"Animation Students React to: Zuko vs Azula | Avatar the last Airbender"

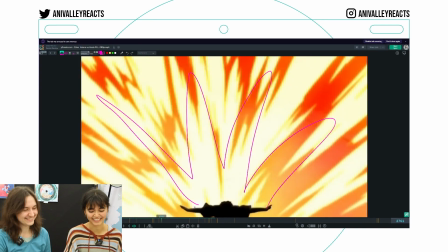0s
Oh yeah again like energy amazing the T-pose, amazing No again, 1, 2, 3 No! 1, 2, 3 Okay Avatar, Avatar!
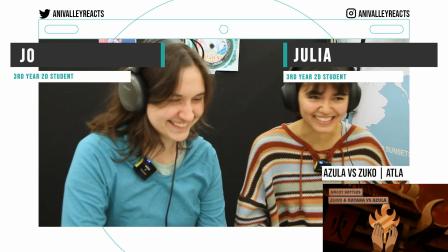19s
Weeeee! Watch it again! Again!
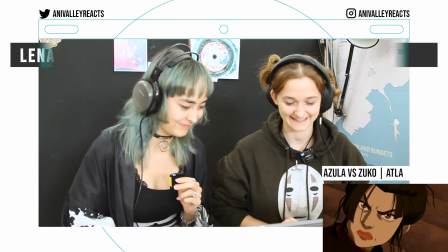22s
But I love it so it's no problem Her haircut is iconic It's Appa.
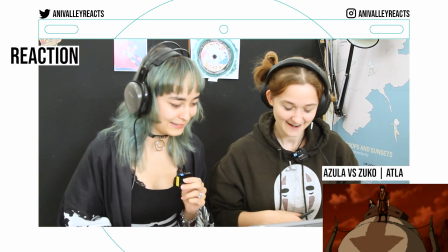30s
Yes. I love him. Appa. Oh, look at that Dutch angle.
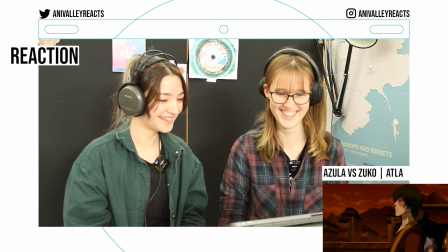38s
Go Zuko. Oh yeah. Her mouth is so wide.
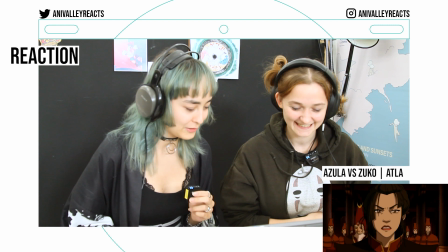43s
Yeah, right. It makes it so creepy. She's so unhinged.
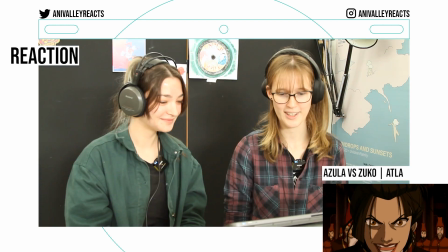49s
Yes, like her eyes like... Yeah. I like lipstick makes her look so unhinged and her hair.
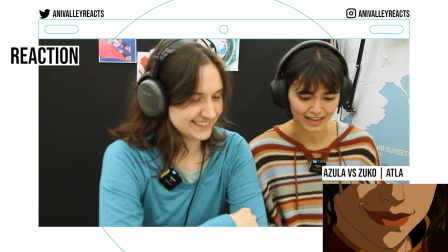55s
I also love the name, last Acne Kai. I wonder how they came up with Acne Kai or what it means.
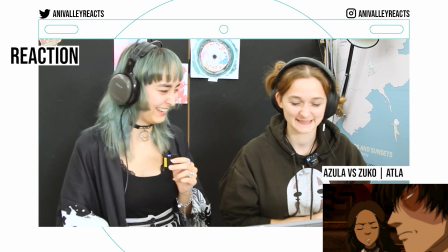60s
His voice in English is so boyish. So iconic though.
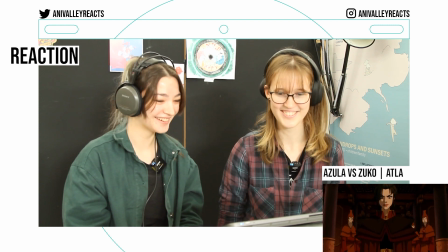65s
True. Such an intense moment, I love it. And I'm not the only one who had a crush on Zuko.
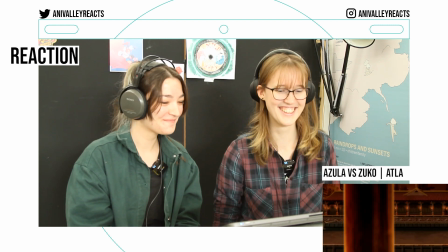71s
No, everyone did. With this cool hair and the cool scar.
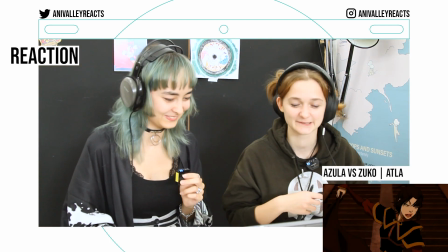79s
Oh, I love the symmetry, it's so cool. He's just so out of it.
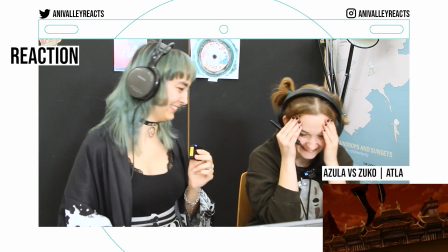83s
Yes! Oh the music! The music is so good.
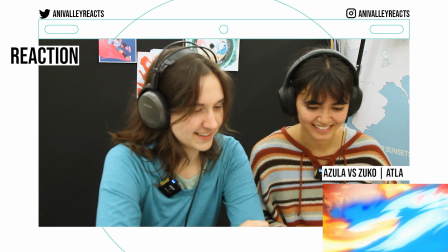91s
It makes it so emotional. Yeah. Now I get the feels. It's the music.
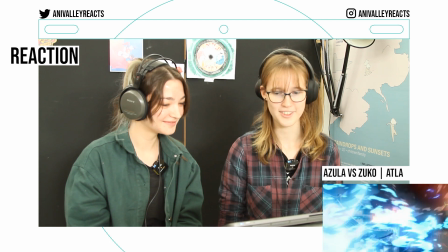96s
This is honestly the best scene in the whole series. Yeah. It's so memorable too.
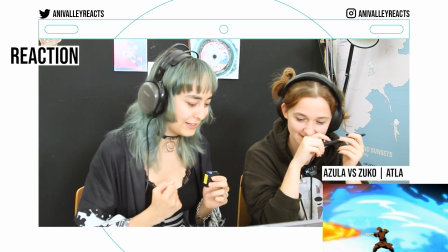102s
Yeah. It's so tragically beautiful, like the music. Yes!
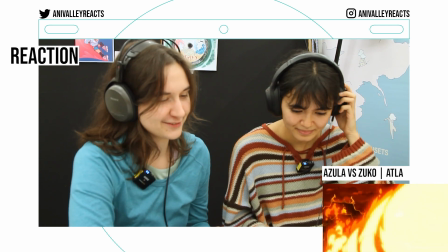107s
I do wonder like if they recorded flamethrowers or something for this, because it just sounds right, and it sounds hot.
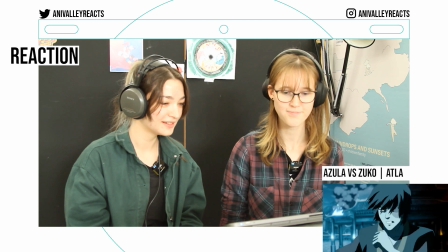114s
You can also really see their personalities in the way they fight. Like for example Azula, she's so unhinged that you can see it in her movement, it's great.
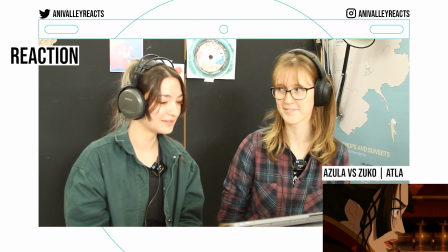123s
She's the one attacking and Zuko is defending. I say it just as he attacks.
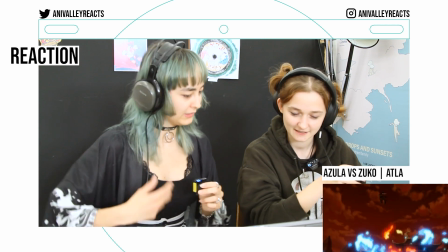130s
It feels like it's going on for longer than it actually is. Yeah, you feel like the magnitude of this feud that's been going on between them.
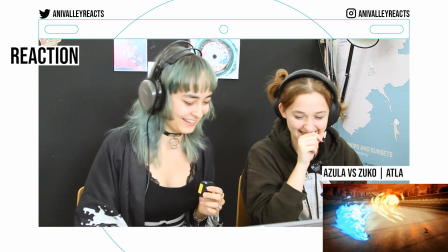138s
Yeah, yeah. And I love the thing that she does! She's skating! So cool! Beautiful effects animation.
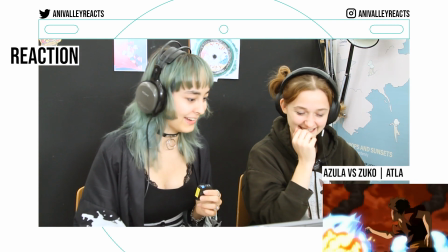145s
It must be so hot that I always forgets. Yeah, yeah, true. The animation in the show is really good.
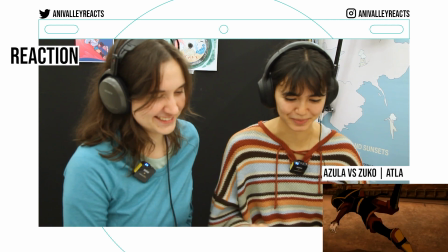150s
Yeah, it is. Forgets. Goosebumps. The voice acting is also like...
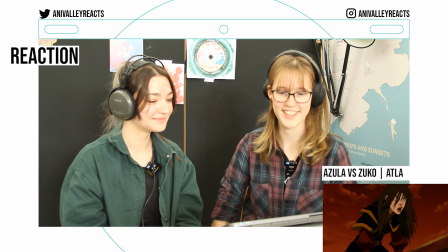158s
If I was a bender, I would want to be a water healer. I'd be a firebender.
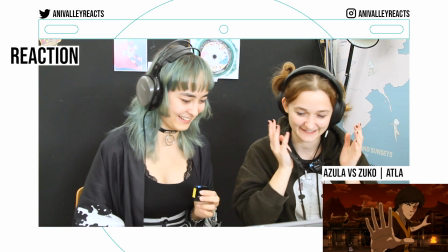164s
Hell yeah. Oh no! Oh god, oh god. Oh my god, he was so slow.
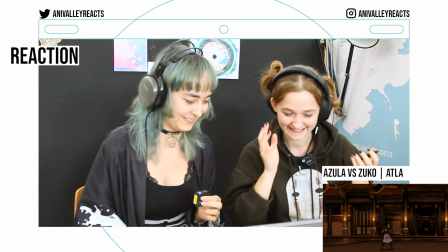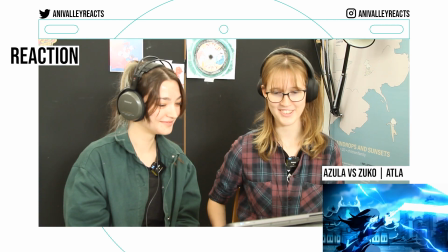176s
Katara and Zuko were meant to be together.
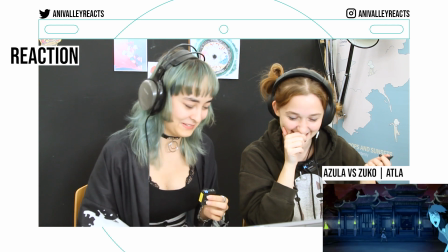182s
Slow motion. So dramatic. I've seen this so many times and still I forget what happened.
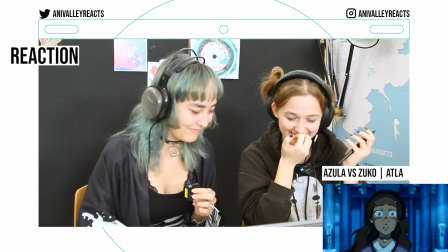189s
No, my boy! They should have ended up together. I'm sorry.
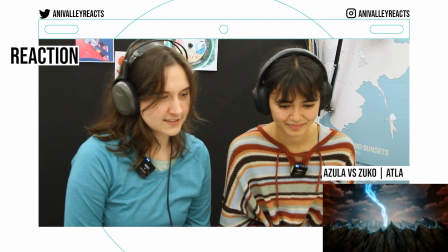194s
I think they're a dynamic like Zuko and Katara is really interesting
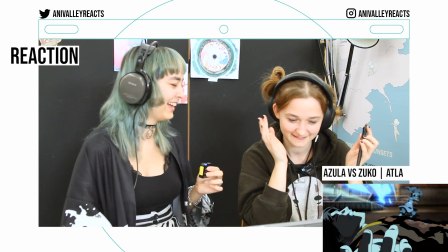200s
Oh my god Stop moving!
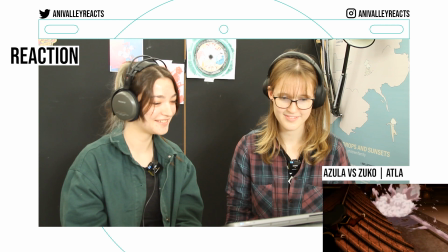206s
The light is so cool, the light changes She's so evil, I love her I mean I hate when they use it, but I love the the lightning
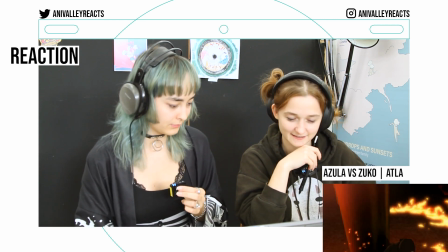216s
power bending, whatever Like a creative idea too I love that she calls him Zuzu.
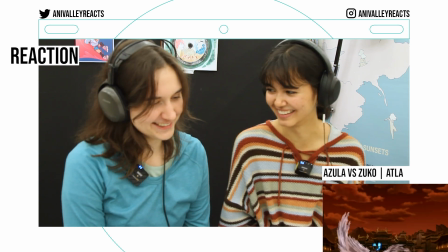222s
It's so condescending and mean. Surprise, motherfucker. Surprise, motherfucker. I wish they were twins, then the symmetry would make more sense.
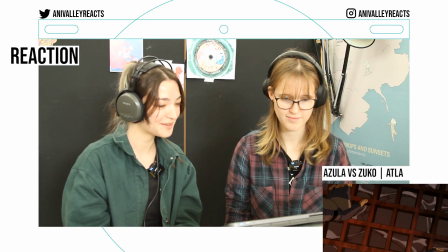232s
The blue fire is so pretty. Right. She's like, water. Probably like sewage water too.
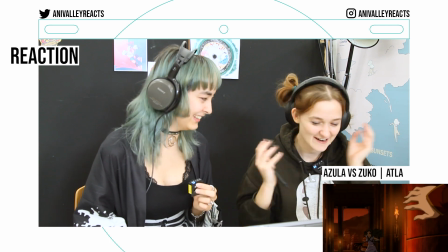238s
Oh no. She's so smart, you know? Filthy patterns.
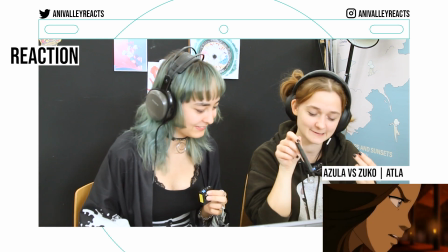244s
I love that. She sticks out so much with her blue clothing. True.